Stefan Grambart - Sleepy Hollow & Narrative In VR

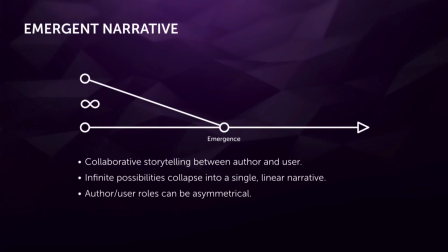[20:30]
And so the idea of emergent narrative being that on the far end of this graph with the infinity symbol are any possible option that the players can take, the point of emergence is the one that they decide to do and then the story moves forward because there's no options needed,
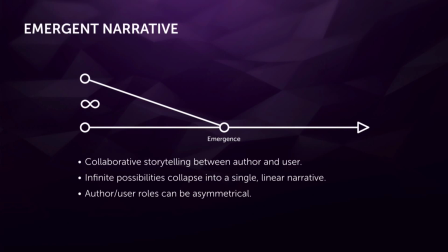[20:46]
there's no branching narrative needed in an emergent narrative. I could talk about this forever, and I have, but it's definitely the point of a much larger presentation. Can't fit it all in here. But the question that a lot of people always ask me is how would we do this digitally?
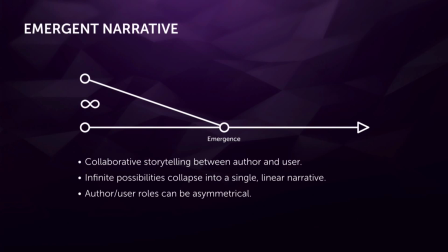[21:05]
And the real answer is I'm not really sure, but I'd love to find out. And for one example, I started looking into Georges Poultrie's 36 dramatic situations.
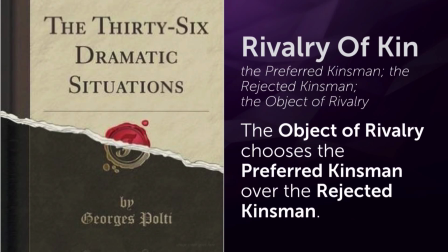[21:17]
So what these are is he's boiled down every single possible dramatic situation you could have into 36 of them, and that's not a very large number. And this is sort of how they're written. So rivalry akin, you are required to have the preferred kinsman, the rejected kinsman, and the object of rivalry.
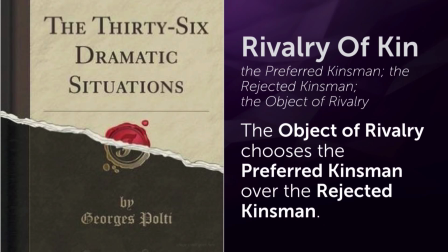[21:35]
And the object of rivalry chooses the preferred kinsman over the rejected kinsman, and that's it. That's the dramatic situation. but you can write a story based on that. And if we can build these systems up, then eventually we can start building stories that are based on systems rather than on actual pre-generated content. But that brings me back to narrative. So this is what I think is important in VR to make the audience care, to have that experience really resonate with somebody. So it brings us back to our original question, what is the secret to telling a good story in VR? and I guess my answer would just be to tell a good story because if the story is good it doesn't matter what medium you use you can have books, film, television radio there are stories that might be told better in one medium over another but the quality or merit is still rooted in drama and in characters and in plot and that the story has to resonate with the audience so obviously in VR and especially if we're going to start doing more real-time characters and not always the stereoscopic filming live, we need to figure out how we can get resonance so that we can get the audience to care about the outcome and to empathize with the characters that they are involved with. Again, this is something that video games struggle with a lot.
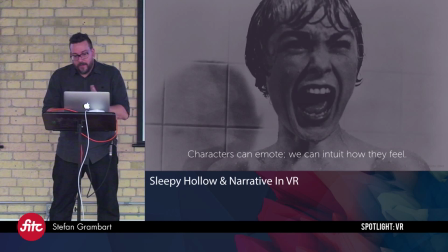[22:57]
It's very hard to do, especially when you're in the first-person point of view, like in the sleepy experience. Because when we see characters on screen, we can intuit how they feel, and we know how to act because we react to their emotions.
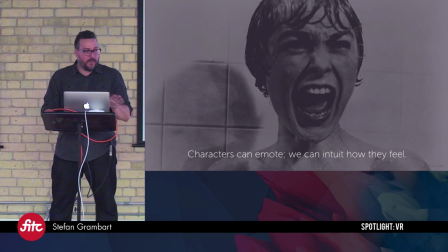[23:15]
So if someone feels terror in a screen or sadness, we understand what that is, and then we feel that emotion for them.
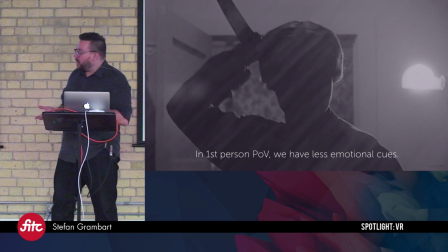[23:20]
It's not necessarily for us. We're completely aware that we're sitting in an audience. So when you have that in the first-person point of view, we have less emotional cues, and it becomes very difficult for us to know how to react or how to feel.
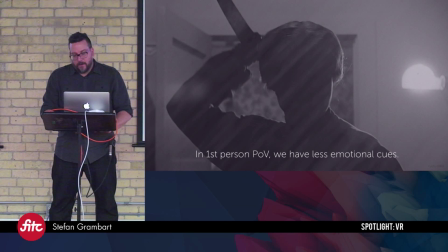[23:35]
And often in games, this is where people just start to goof around because they don't feel the terror or they don't feel the emotion that they're supposed to. So obviously one thing that is really important to make this sort of resonance happen is to have characters that seem real. Not just from a written standpoint, but also they have to feel believable in how they look.
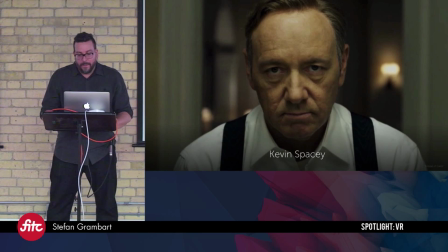[24:00]
So you might recognize this person. This is Kevin Spacey.
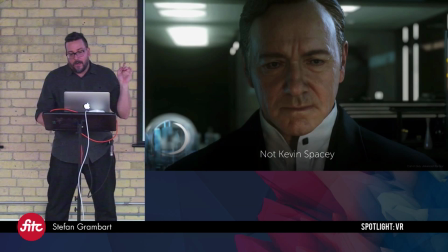[24:05]
But you might also recognize this other person and this is actually not Kevin Spacey.
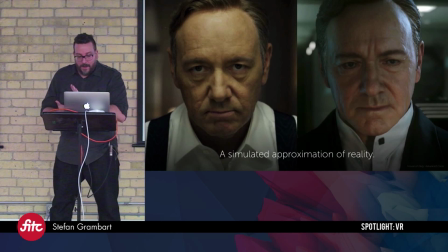[24:11]
This is actually a simulated approximation of Kevin Spacey, but a pretty good one. So on the left side we have Kevin Spacey and on the right side we have Spacey-ish.
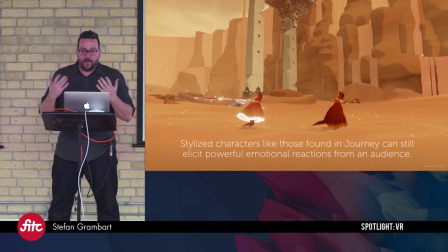[24:26]
So it doesn't always have to be total realism. Stylized characters like those found in the game Journey can still elicit powerful emotional reactions from an audience.